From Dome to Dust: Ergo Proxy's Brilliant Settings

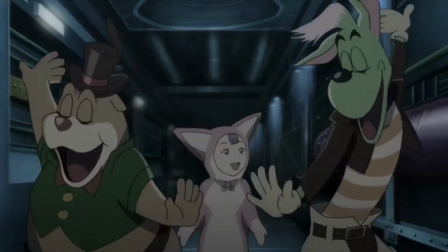Welcome back to our retrospective series on Ergoproxy. And now that the plot of the series has been discussed, let's discuss where this plot takes place.
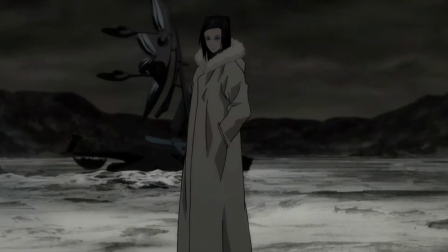As mentioned earlier, Ergoproxy takes place on a post-apocalyptic Earth, which has been wiped out by a massive methyl hydrate explosion several centuries earlier.
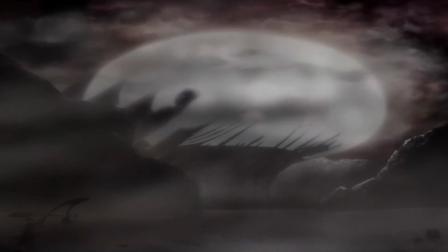Life, for the most part, has ceased on Earth, save in various small domes and scattered pockets in isolated locales,
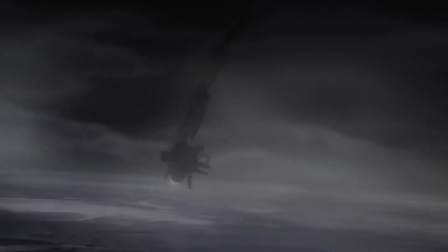and there might be a few scavenging camps of humans roughing it in the wastes. For the most part, though, it's a barren land, which gives birth to our story.
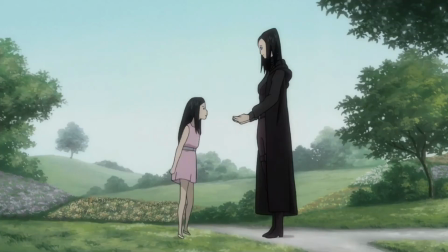First, I'd like to briefly touch on the metaphysical settings of Ergoproxy. Now, while some people may not like Ergoproxy's love of dream scenes and subconscious exploration,
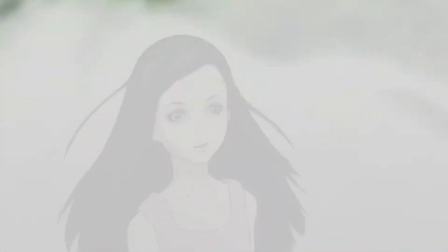I personally am a fan of them, as it allows the animation medium to really take charge in order to explore someone's inner thought processes and feelings.
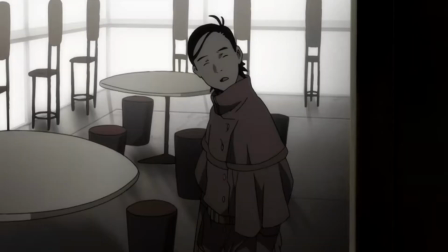It's a good way to let us get to know characters without necessarily having to be told how they feel.
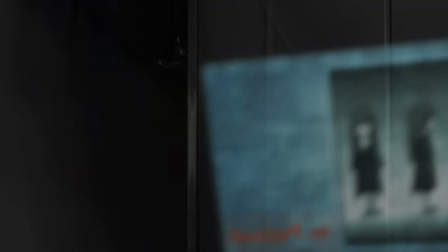In addition, it also adds the suspense and tension elements and the surreal element present throughout most of the show.
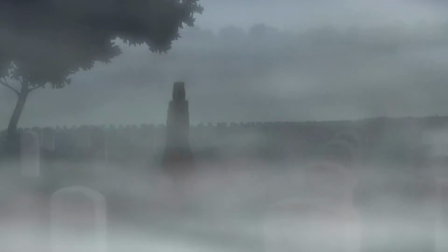Now the physical settings in Ergo Proxy generally fall into two very opposite categories.
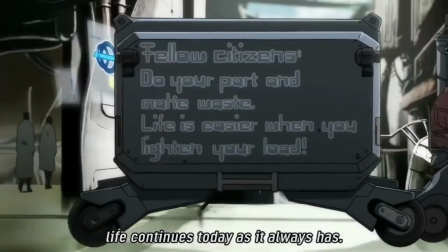They are either eerily pristine domes, which can be seen with the white color palette, the lack of grit present, and the fact that they seem oddly planned out.
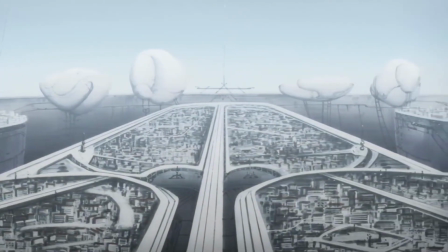Very symmetrical and very artificial creations, whether they have or have not humans.
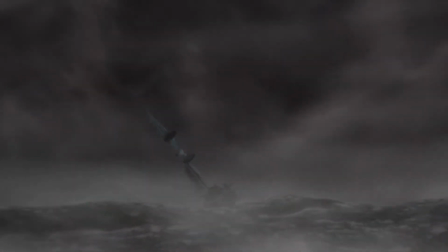The other settings that this series takes place in are wastelands in various states of decay and reclamation by nature.
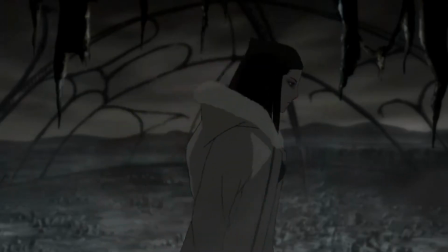These can be failed domes, these can be barren salt flats, these could be windy mountains,
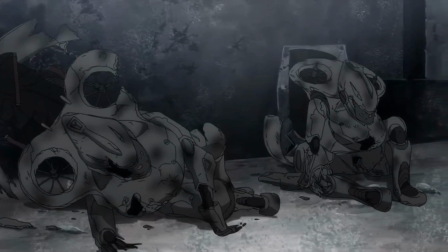anything really, and these scenes are always portrayed in dark and grim tones, feeling that everything is dead.
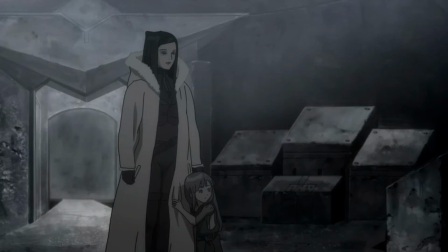These two color palettes are very different, but they also convey an idea of death, and I'll get more onto that later.
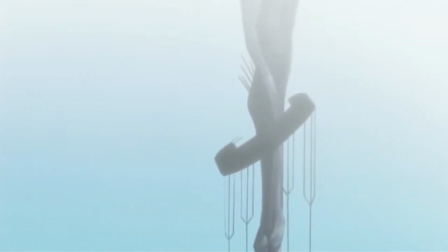Now these are very different contradicting settings as well, and for this video we'll start with the former.
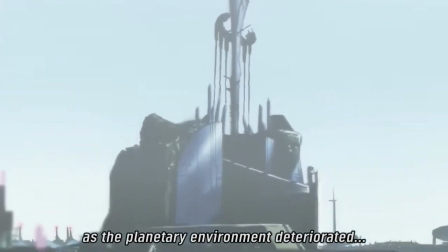Now the dome settlements, still in good shape, seem to be human havens. They're intended to be small paradises coddling the human race until it's safe to go outside again.
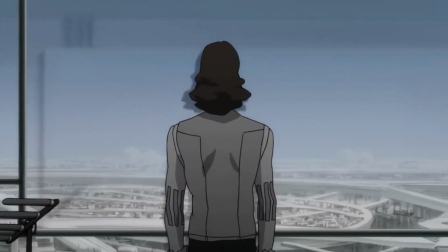On the surface, they're pristine, safe, and technological marbles, shielding humanity and ensuring that all will go smoothly.
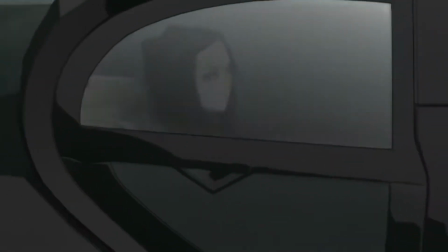On the other hand, though, if one looks a little deeper, it's obvious they're a little too orderly. They're obviously not natural constructions.
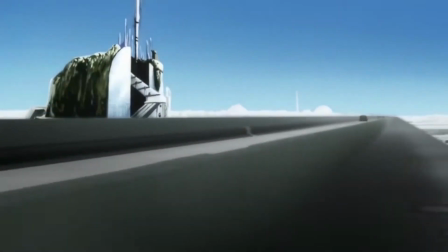They're monuments to the ability of man to defy nature and go against it. They are sterile, strict, and quiet.
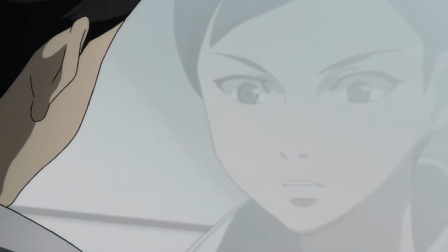Their white walls seem not only to strangle any germs, but any kind of creative or questioning thought.
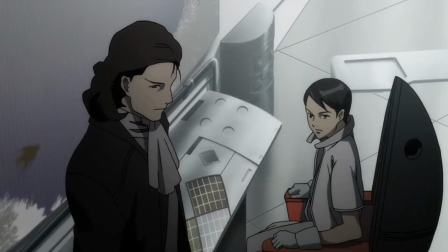While they keep man safe, they also keep him in the dark and isolate him in a sort of false womb.
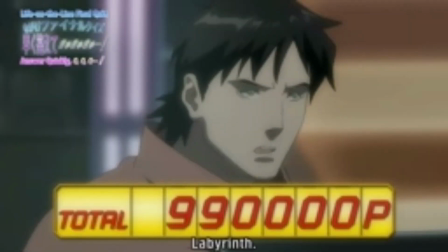And this is just where the domes went according to plan. In many domes, it goes even worse, as the proxies of those domes may not necessarily care for people.
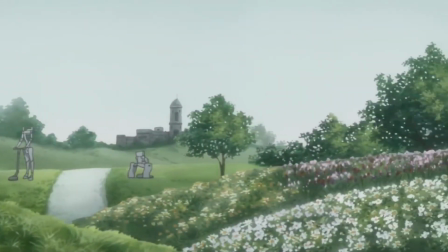Take the robot dome shown in episode 10, which is a world with no humans kept pristine by pre-programmed automatons.
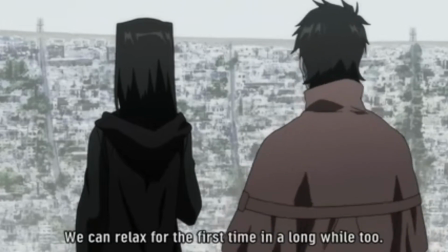Or worse, take the domes of Ophelia, or say Smile Land, which saw their inhabitants either killed or pseudo-enslaved by their proxies, as a result of their proxies' own flaws.
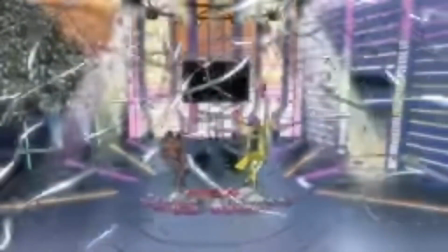Now, it's obvious that not every dome went well, as not every proxy necessarily cared for their inhabitants or their job.
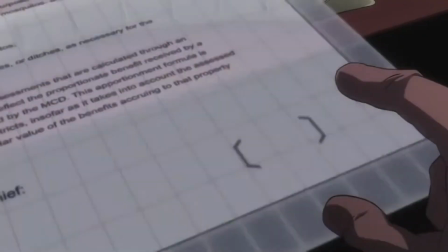With this in mind, say we wanted to leave the domes, well, what would we find then?
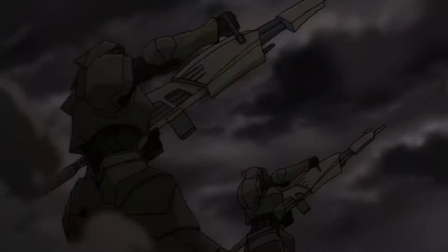In that case, we would find a sprawling waste littered with failed domes, mountainous traverses, and dangers galore.
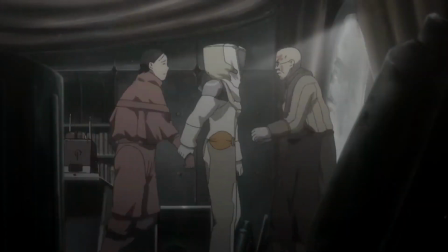To start, the very air is poisonous enough to kill about 80% of people who just breathe it in.
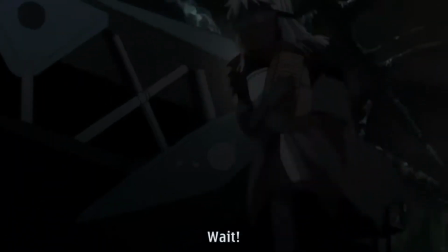Those that do survive would be left to wander aimlessly and either die of starvation or hope to find some kind of dome or settlement to take them in or to scavengerum.
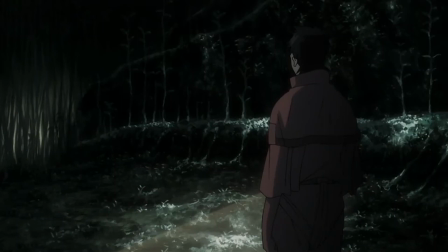While it is a bleak waste, not all life here is dead. There does seem to be some forests and plants in certain areas, and a lucky traveler could hypothetically bounce between domes on their journey.
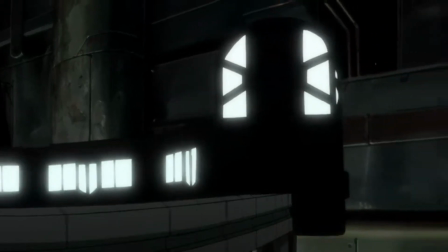Now these are the two kinds of settings in Ergoproxy, and they both play off of each other perfectly to set up the quintessential post-apocalyptic dome world, and the consequences of living in it.
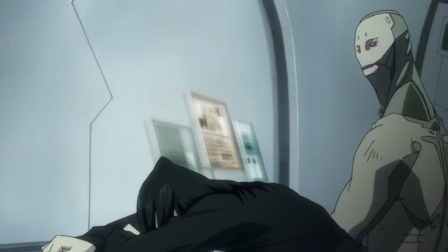They are both two sides of the same coin, that being the stagnation of humanity and its dire situation in a ruined world.
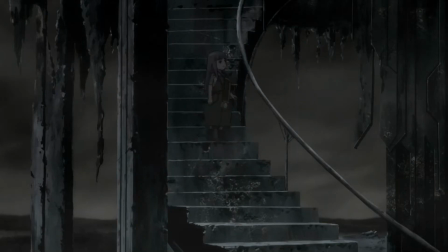The outside world shows the obvious death of humanity, shows the obvious death of the world.
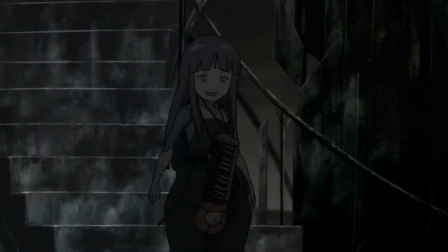One wracked by environmental disaster and destruction, a land where nothing can really live and where the gray soil harbors nothing but failure, where people have obviously haven't been around for a while.
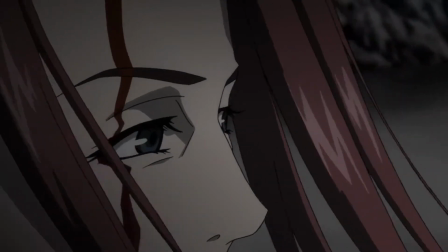While one may be free to do as they please here, their physical constraints placed upon them here would likely prevent them from doing anything too long.
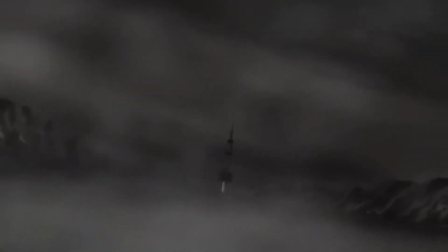It's a land of physical and natural death. We see this in the gray color palette and the fact that there's no plant life almost anywhere.
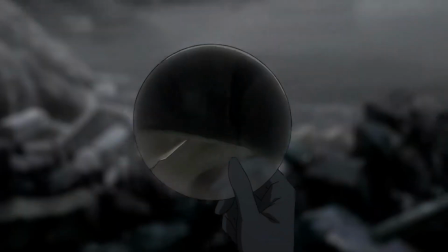This gray skies and the gray color palette portray nothing but death.
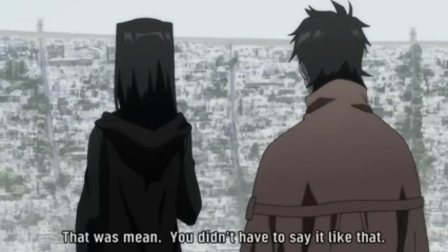Nothing can live here physically. The domes, on the other hand, represent a kind of spiritual, mental form of death, however.
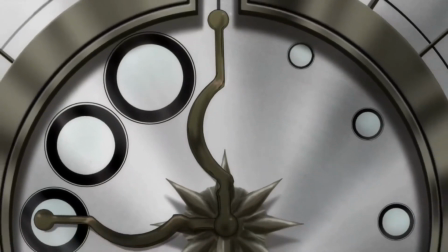As mentioned earlier, the things which make them comfortable technological marvels also make them suffocate in cradles.
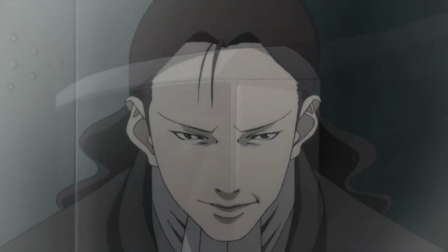Such a lax and sterile environment creates a society where no one really cares about, or thinks about, anything really, and humanity slowly loses its natural edge and drive.
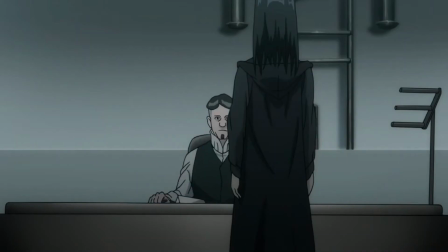While humans populate these domes, no one really lives in them.
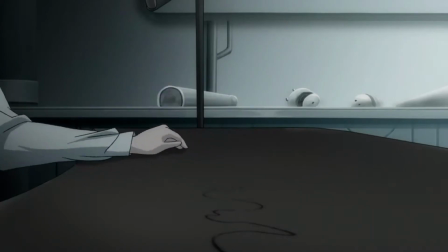In fact, the humans themselves have been said to have lost the ability to procreate, and are more of automatons carrying out the functions for the dome.
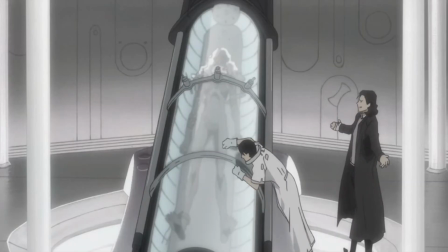In an odd way, it's more like the people exist to serve the dome than the dome exists to serve the people,
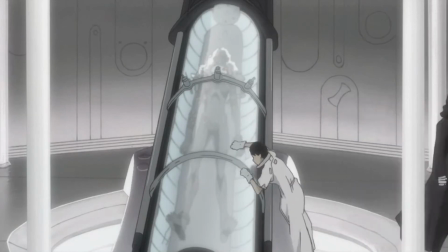as they have been reduced to cogs in a machine, run by computers and sterile logic.
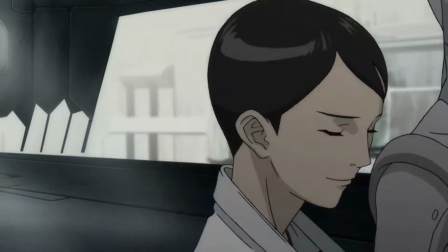Adding to the sense of strangulating stagnation upheld by technological advance is the world-building facets of these domes, the autorevs and the wombsys.
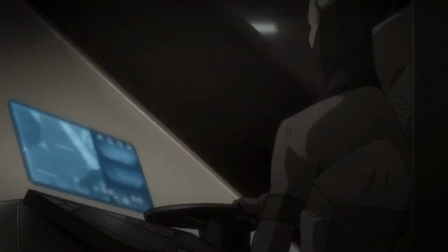Now, autorevs, of course, are the androids of this world, and Romdown's people are extremely dependent on them, to the point of not being able to do basic functions without them.
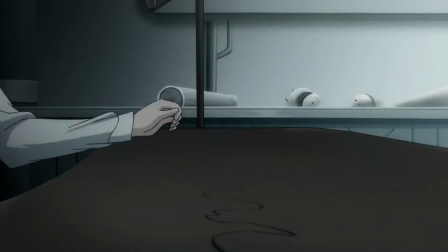Check out this guy. He doesn't even know he's not on a computer, because his autorev didn't tell him.
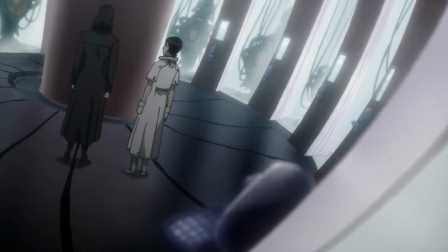Even more critical, though, is the WOMSIS, or the womb room as I refer to it, a tube-like structure through which more people are grown.
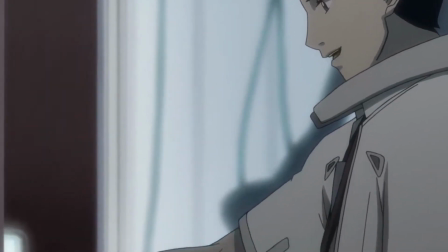Now, in this world, again, it's been said that people don't think they can procreate naturally. As such, the WOMSIS is a workaround for this to be able to create more people.
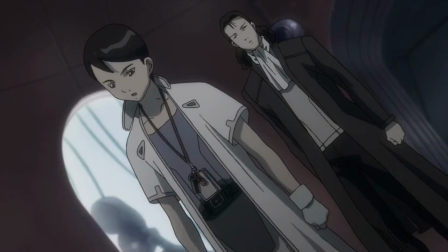However, as stated, people are grown not necessarily because people want families or experience humanity, but because the dome needs more people to fill certain roles.
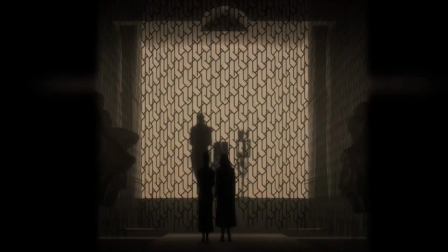In Romdau, the people need technology to even procreate. They also need government permission, and this adds another dreadful thread to the smothering blanket of the setting.
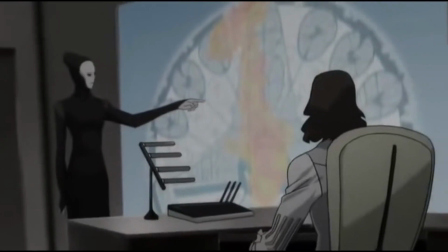Romdau is a city stuck in the hell of bureaucracy and all of its accompanying issues. There's constant governmental squabbling and yet also constant control.
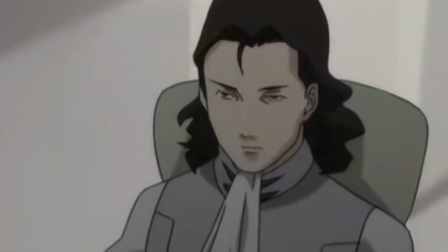The people who are not really exrespected by their government and instead are simply encouraged to lose themselves in a miasma of consumerism and not questioning,
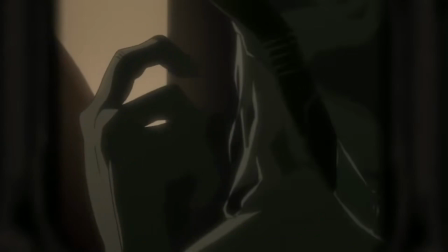and ignorance, and thus continue the cycle of stagnation. Adding to the idea that Romdow is a bureaucratic hellscape, is the throne room, or the regent's room,
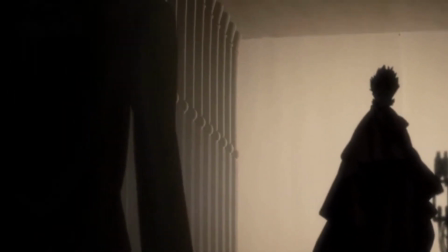which is one of the only areas in the city which doesn't use the already mentioned grey or white color scheme.
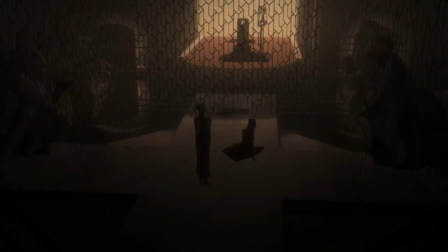It's instead a somber and earthly brown tone, and this is important because it distinguishes it from the rest of the dome. It also helps lend to the somber and oppressive atmosphere about it. Note how there's bars separating the regent from his people.
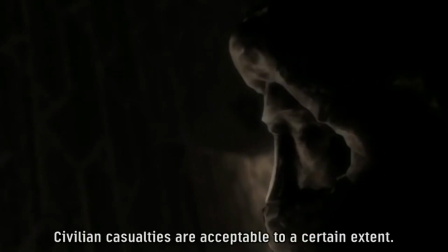Note how there's statues, which I believe are computers, which in turn dictate to the people.
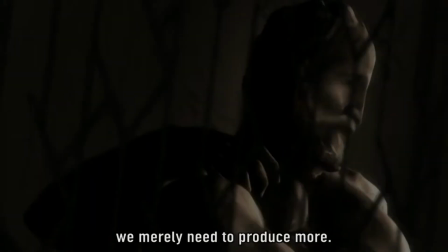Note how whenever someone has to go there, they sit in a small chair or stand at the far end and are dictated to.
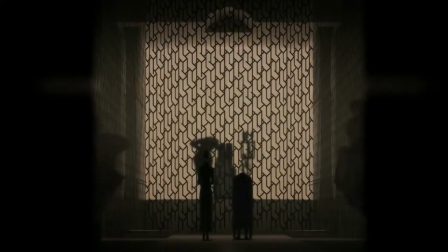It helps convey the oppressive atmosphere of Ramdell itself, and indeed its oppressive bureaucracy.
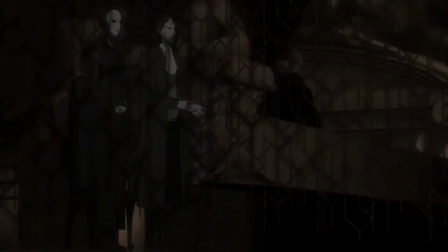It shows a people separated from their government, and a government set apart from the higher principles which originally founded it, or at least seemingly founded it.
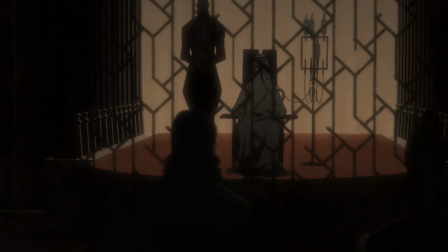It sets forward an idea of a people truly lost and stray in a lost world.
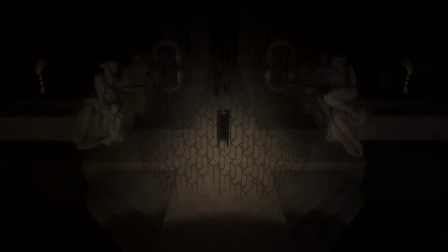Its heavy religious presence, or at least pseudo-religious presence and air, also lend to the idea of how unnatural Ram Dao is, as supposedly this is the highest and most important room of the city,
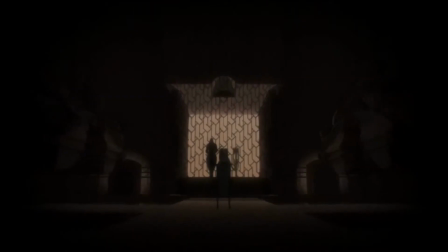yet it feels oddly unnatural, and seemingly quite far from any higher creator, as it seems nothing more than the brain of a body slowly dying of stagnation, separated from normal life and life procedures,
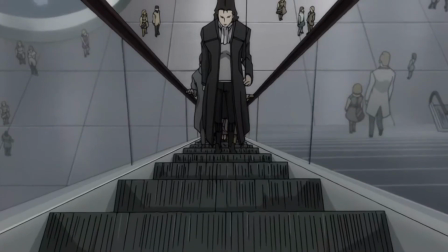something which in itself is not natural. The dome cities are just another form of slow death, like the outside, and we can see this with their bright white color palettes.
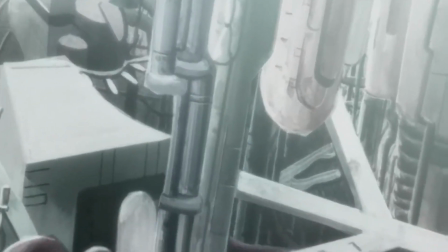Now, while this color may be connected with the idea of cleanliness, it's also connected with the concept of sterility.
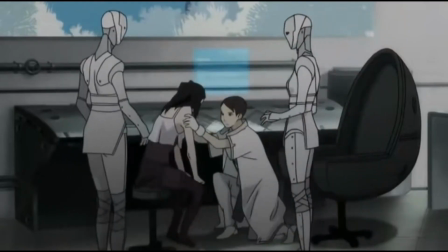And sterility basically means the death of small organisms. And now, while humans are not necessarily small organisms, we're made of very small organisms.
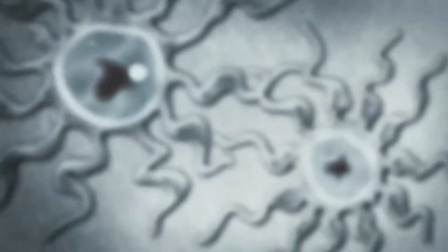Cells are the building blocks of life. Cells can be argued to be life itself.
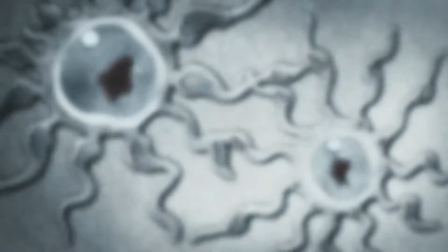Therefore, if sterility seeks to kill cells, we can also see that the sterile color palette represents a different sort of death.
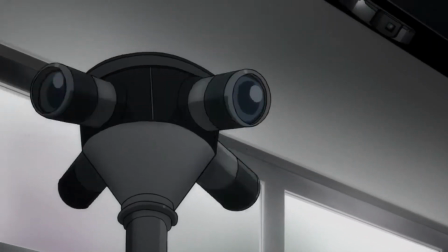And that the humans here are also living in a kind of half-alive state. Now these two very different settings also complete two very different objectives.
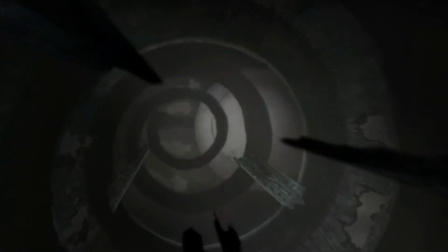On the surface level, they set up the world as very bleak and depressing, where many things have gone wrong and where things can get even worse at any second.
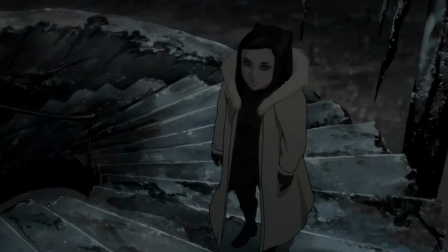They serve to ground the series and feed into a sense of suspense and dread, which rope the viewer in.
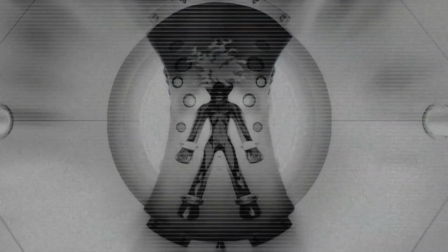Everything is somehow unnatural, regardless of what setting type it is,
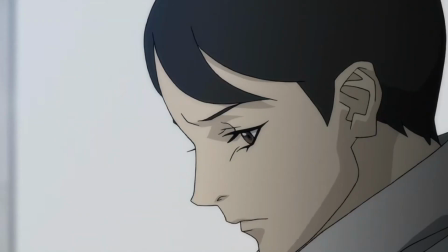and this uncanny factor tells us that this is a world in which something is very wrong, and that humanity may not necessarily have much of a place for much longer.